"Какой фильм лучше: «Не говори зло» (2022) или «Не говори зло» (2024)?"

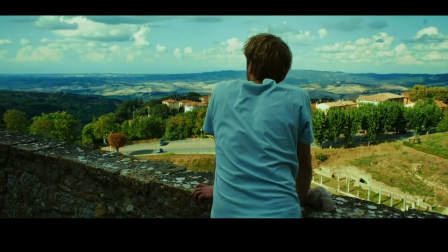257s
Например, в начале обоих фильмов, где герой искал плюшевого кролика, были кадры, словно кто-то выглядывает из-за угла, охотясь и готовясь напасть.
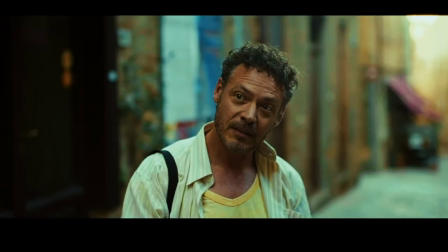265s
Что и происходит, когда Патрик представляется. Визуальное представление охоты в обоих фильмах мне понравилось.
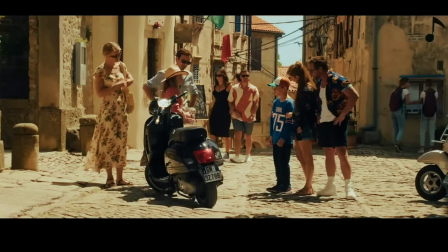271s
Также было много кадров пейзажа.
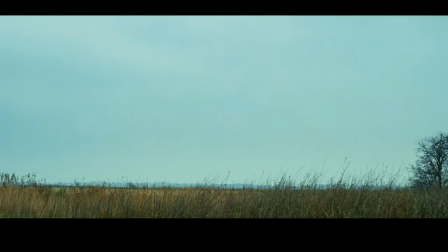277s
Ландшафт и среда почти как оружие в обоих фильмах. Действие происходит в отдаленных местах, что показывает уязвимость пар.
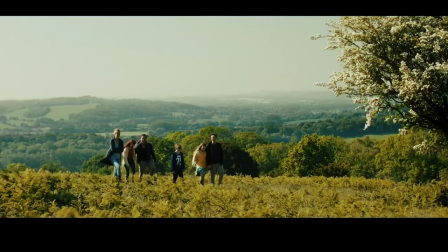283s
Отсутствие людей вокруг подчеркивает их изолированность. Визуально это демонстрирует, в какой опасной ситуации они оказались.
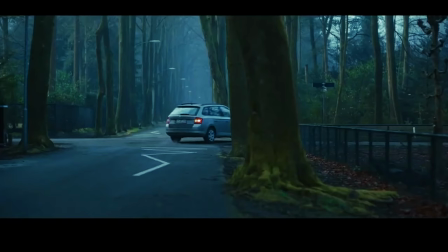290s
Были и другие схожие кадры. Например, сближение мужчин в тесном пространстве, сцена танца, отлично показывающая их уязвимость.
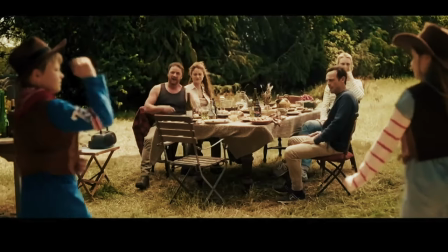298s
Они настоящий поворотный момент и сцена, где оба кричали.
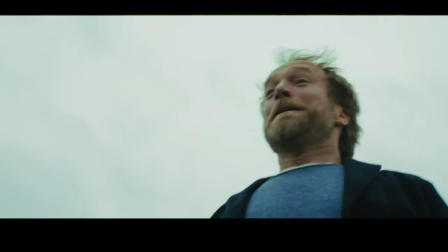303s
Хотя в оригинале это было сделано лучше.
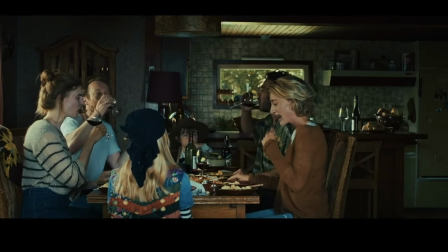306s
одна сцена была вырезана, а другая изменена в ремейке, что, по-моему, уменьшило жуткость Патрика.
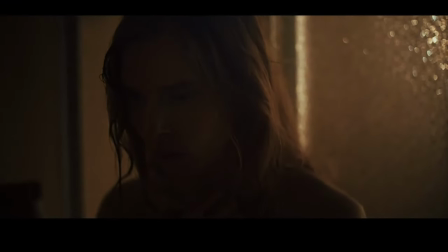312s
Это сцена в душе, где он вошел в ванную, когда Луиза мылась, и просто показал свое господство в доме, демонстрируя, что может делать, что хочет без возражений. А также сцена, где Патрик наблюдает за интимным моментом Бьорна и Луизы.
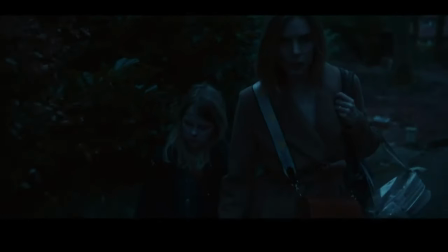328s
Этот момент был ключевым для того, чтобы Агнес легла в постель с Патриком и Карен, что заставило Луизу впервые захотеть уйти.
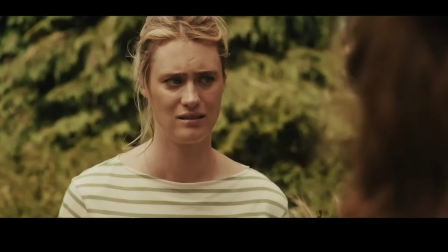336s
В ремейке же Патрик просто подсматривал через дверь, как Бен и Луиза ссорились между собой.
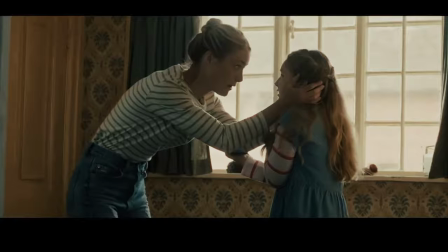341s
Когда Луиза нашла Агнес в постели с Кирой и Патриком, не было логичного объяснения,
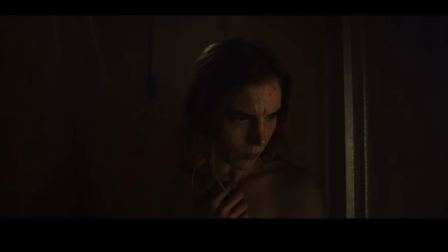346s
так как они не были заняты, и мы не слышали, как Агнес звала ее.
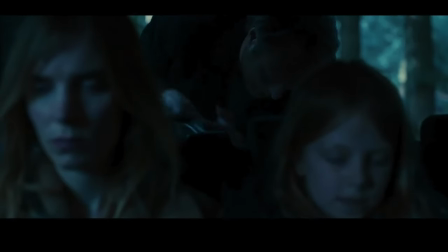350s
Итак, хотя было много похожих сцен, некоторые важные моменты были упущены, что, на мой взгляд, немного повлияло на сюжет.
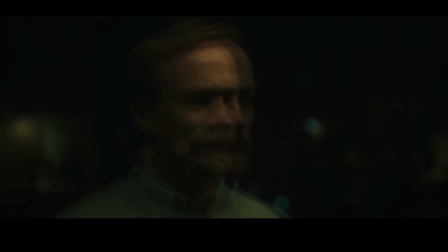359s
Предзнаменование. Одно большое отличие, которое я заметил в двух фильмах, это то,
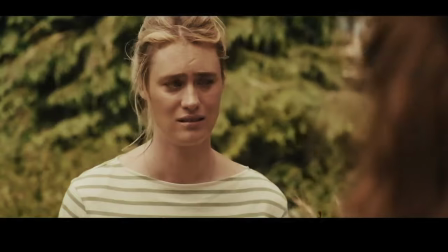364s
что в датском оригинале было много тонких намеков на будущее и судьбу двух главных героев, чего практически не было в ремейке.
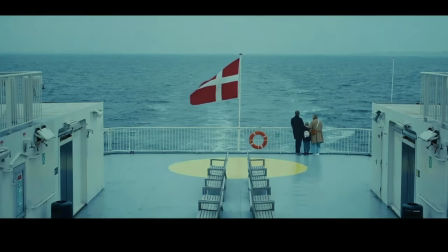373s
Например, зная концовку, при повторном просмотре оригинала можно заметить реплики, предвещающие мрачный финал для доброй пары.
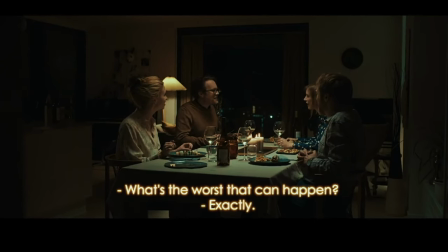381s
К примеру, в первой трети фильма есть такие фразы, как «что самое худшее может случиться»,
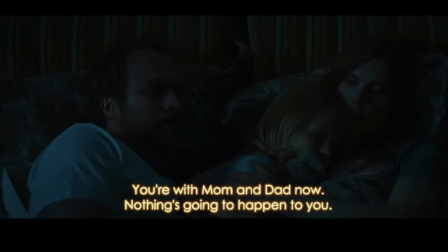386s
сказанные, когда Бьорн и Луиза решали, ехать ли им. Бьорн сказал Луизе в другой раз: «Осталось всего полтора дня, ты точно выживешь».
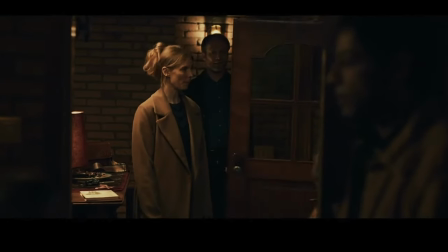395s
А Луиза сказала Агнес: «Ты сейчас с мамой и папой, с тобой ничего не случится».
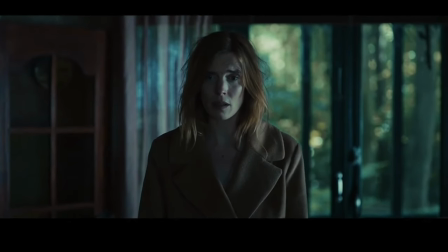399s
При повторном просмотре, зная концовку, это становится драматической иронией.
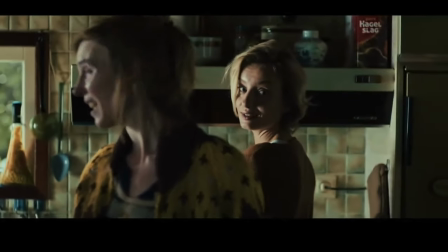405s
Обычные реплики приобретают больший вес, ведь знаешь, им не пережить выходные.
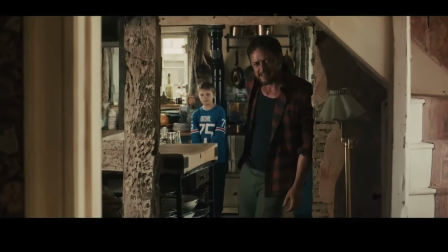410s
Зная, что в оригинале было много разных диалогов в первой трети, я внимательно вслушивался,
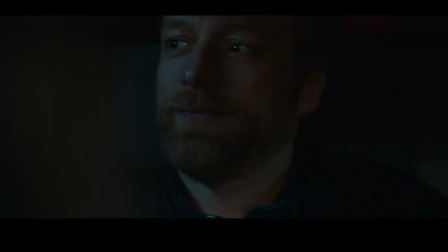415s
надеясь уловить намеки на концовку, но, увы, их не было.
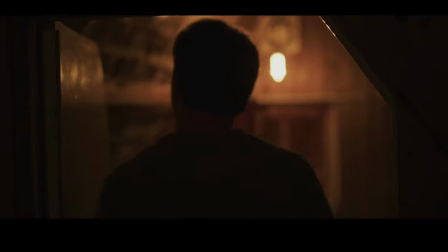419s
Это не критично, но часто показывает умный сценарий и почти дурачит нас, зрителей, заставляя удивляться, как мы не догадались сразу.
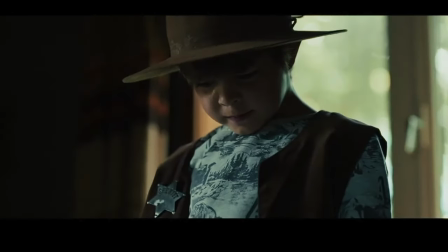428s
В оригинале есть культовые сцены, танцы, которые были и в ремейке, побивание камнями, которого в ремейке не было.
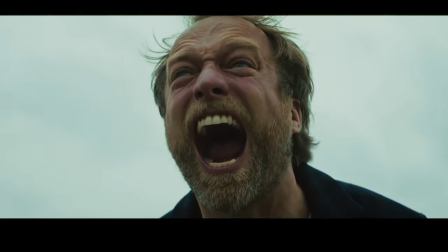437s
Но одна сцена перешла в ремейк, где оба мужчины стоят на открытом пространстве и кричат во всю мощь.
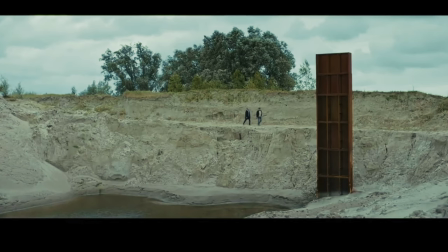445s
В оригинале эта сцена очень жуткая, ведь это место, где Патрик и Карен убивают Бьорна и Луизу.
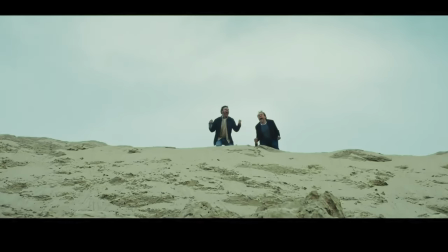452s
Она подчеркивает, что никто не услышит крик там, что мы ощутили, когда камера отдалилась, и мы едва различили звук вдалеке.
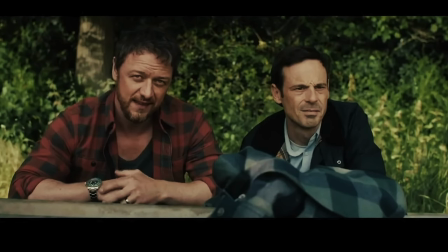462s
В ремейке эту сцену включили, но кажется лишь потому, что она культовая.
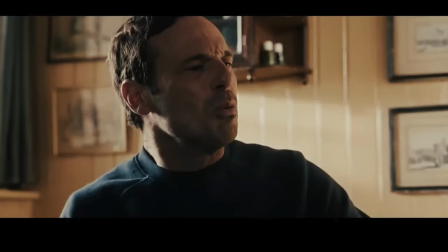468s
Она не связана со смертью и скорее показывает, как Бен выплескивает энергию и ненависть к своей жизни.
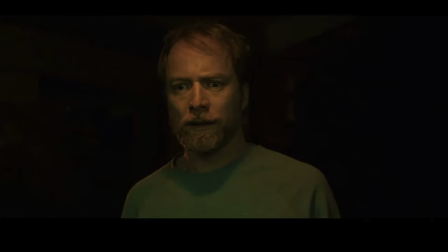474s
Не зная оригинал, я бы, наверное, счел это нормальным.
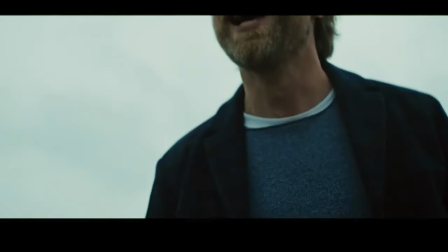479s
Но зная важность этой сцены в оригинале, я ждал, что Патрик и Бен вернутся туда в конце, и был разочарован.
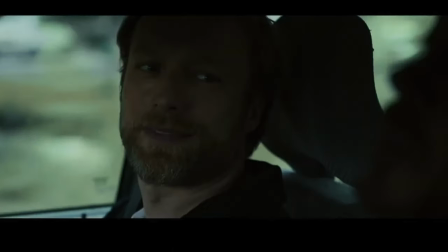490s
Персонажи. В обоих фильмах они абсолютно идентичны. У нас Бьорн и Бен, муж, слабак, не способный принимать свои решения, противостоять тому,
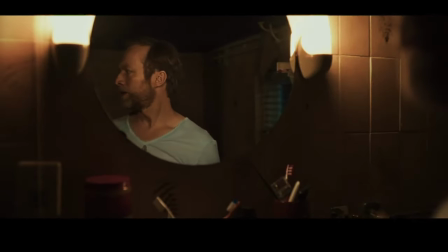499s
кто заставляет его семью чувствовать дискомфорт, и просто чрезмерно покорный ради покорности.
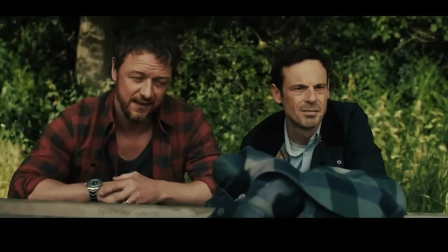504s
В ремейке это усилили.